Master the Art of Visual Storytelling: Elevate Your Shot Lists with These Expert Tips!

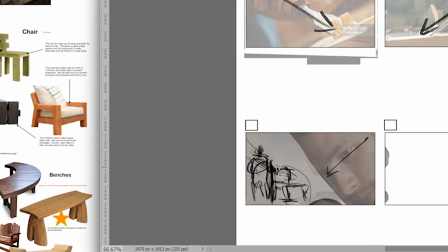504s
In fact, let's put the chair in front of him a bit so it doesn't feel, I don't know, so staged, you know? And we'll have him back here just polishing away. Okay, see, now?
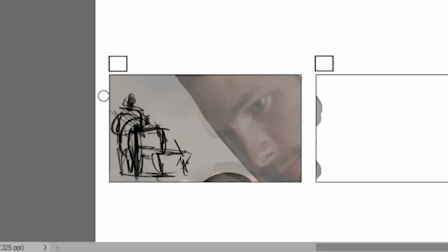519s
Oh, good God. Okay, now that I'm looking at this, I don't like it. And I'll tell you why. I might have overthought it. Because here's the deal. Now the composition goes like this.
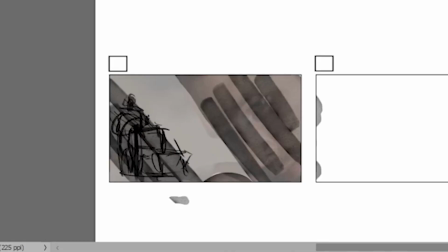535s
And it's not working, it's not right. So I was wrong about the eyes.
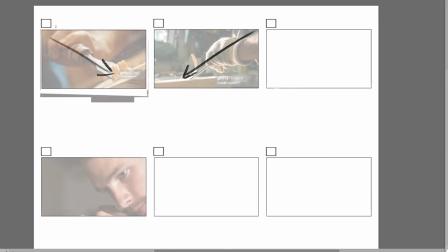540s
So let's take it back to the start, and this time let's just focus on the composition rather than the line of action.
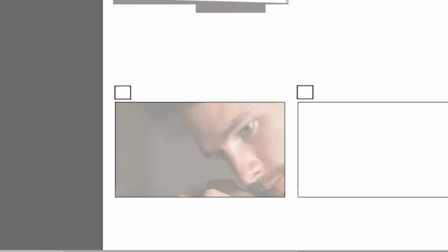546s
I think I got screwed up with the line of action. So if the composition is going this way, in the foreground, in the background I wanted to mirror it by going this way.
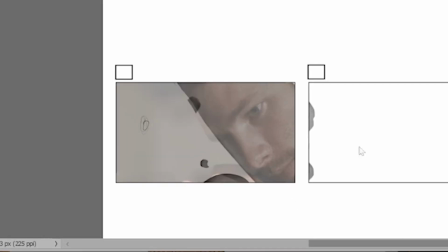556s
So let's just start sketching and see what we come up with. Yeah, I could put his hand right here, and this triangle would really focus on the hand.
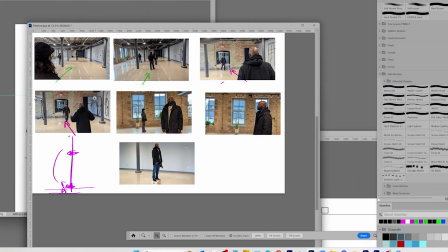567s
So that would really be cool if I could make that work. All right, let's look at the background here. What can we play with?
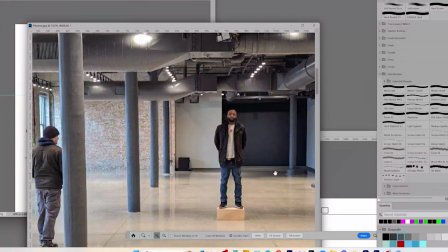573s
And nothing.
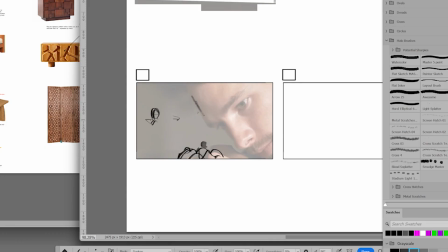578s
But he has to be way back here. And I like him facing this way, right? Because his brother's facing this way. So that's just going to be it. This is one of those situations where there's no
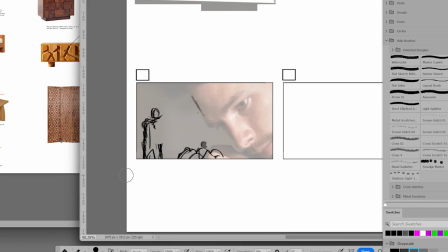598s
obvious solution to the problem, so I'm just gonna start sketching and see if I can scribble my way through it.
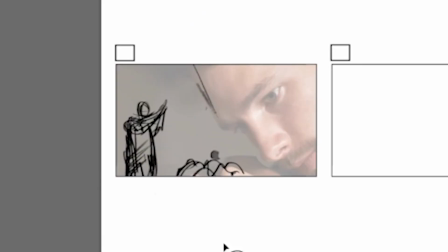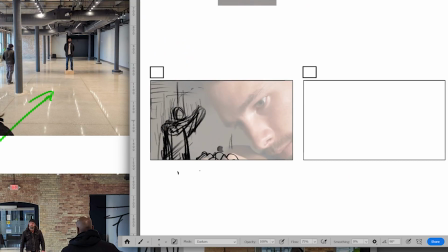610s
Yeah, honestly, I kind of painted myself into a corner here. There's no real immediate answer. So here's what I'm gonna do. Just draw the cabinet in the background. Like he's holding the cabinet here. I got a brick textured wall behind him. And honestly, this is all gonna be a bit soft focus anyway.
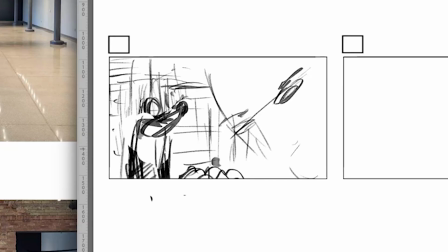631s
Actually, you know what? This is starting to look pretty good. This is starting to work for me. I know it may seem like I'm just throwing in the towel here, and I don't know, maybe I am, but I think we can move on from this.
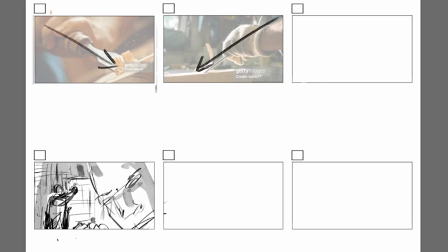643s
So let's double back to the previous shot with the hand coming towards us.
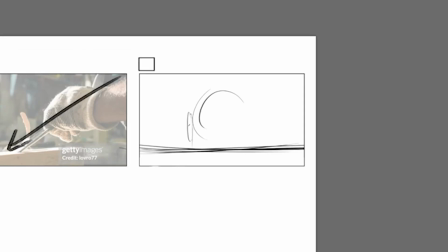648s
I'm thinking maybe I can go straight at camera here, as long as it's super low.
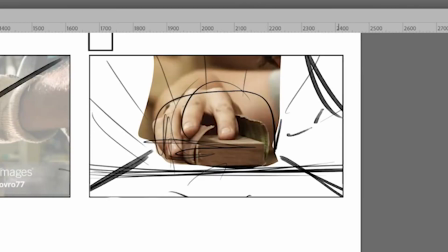657s
Right, just coming right at us. So let's put this back.
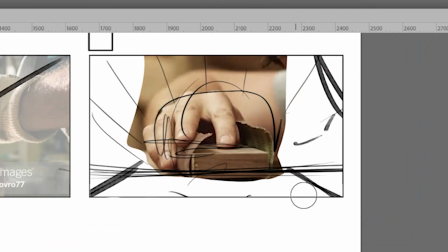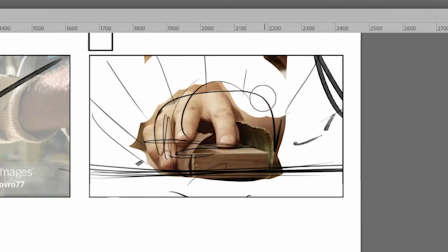669s
But because we're gonna go really low, we'll get rid of this.
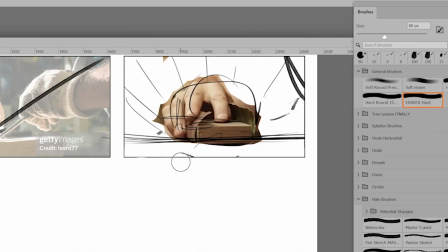676s
Because you know it's sandpaper, so it could actually be going away from camera, right? Like he's pushing it towards us and away from us, towards us and away from us. So we could be going backwards with it.
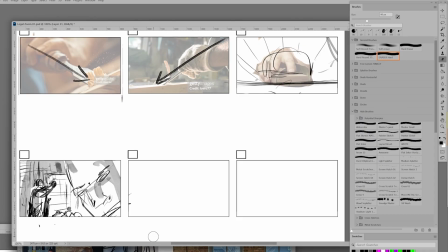689s
I think that would be a good cut. But now, cutting from the third frame to the fourth frame, I mean, that just kind of feels like a pan up, no?
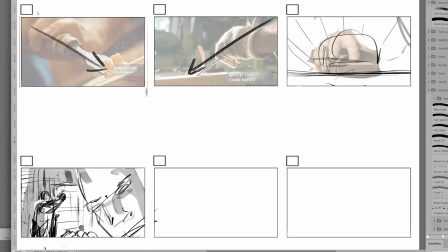697s
Or maybe, you know what, a pan up might not be bad. So chunk, chunk, shunk, and then we pan up.
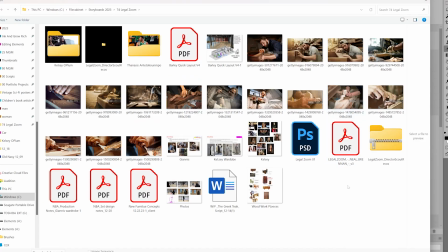704s
Let's just see what other anything that can come towards us that isn't a chisel.
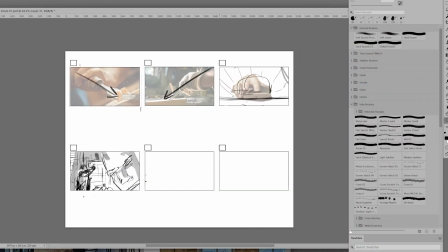710s
No, I think that's good. Let's just stick with that. So, okay, I think that's our opening sequence, these 4 frames. Let's go ahead and fill out the rest of this page, and then I'll double back and tighten up these frames.
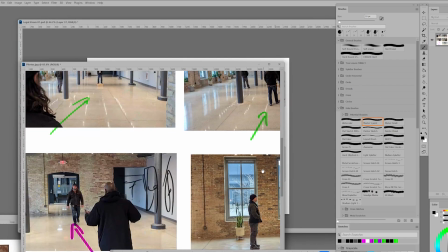721s
The next shot is the girl's gonna enter from the door, which is essentially this.
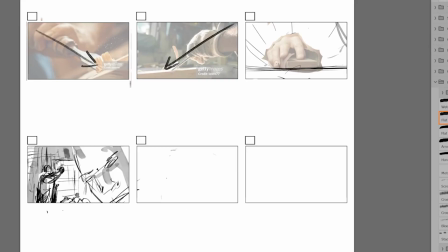729s
You know what? Let's go from close-up of him to close-up of her. But like, now if he's favoring looking this way, I'm gonna have her favor looking this way. So she's gonna come in. I'm not worried about a likeness right now.
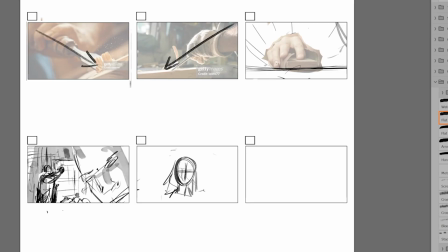748s
So she's gonna be coming ding dong in this stupid door.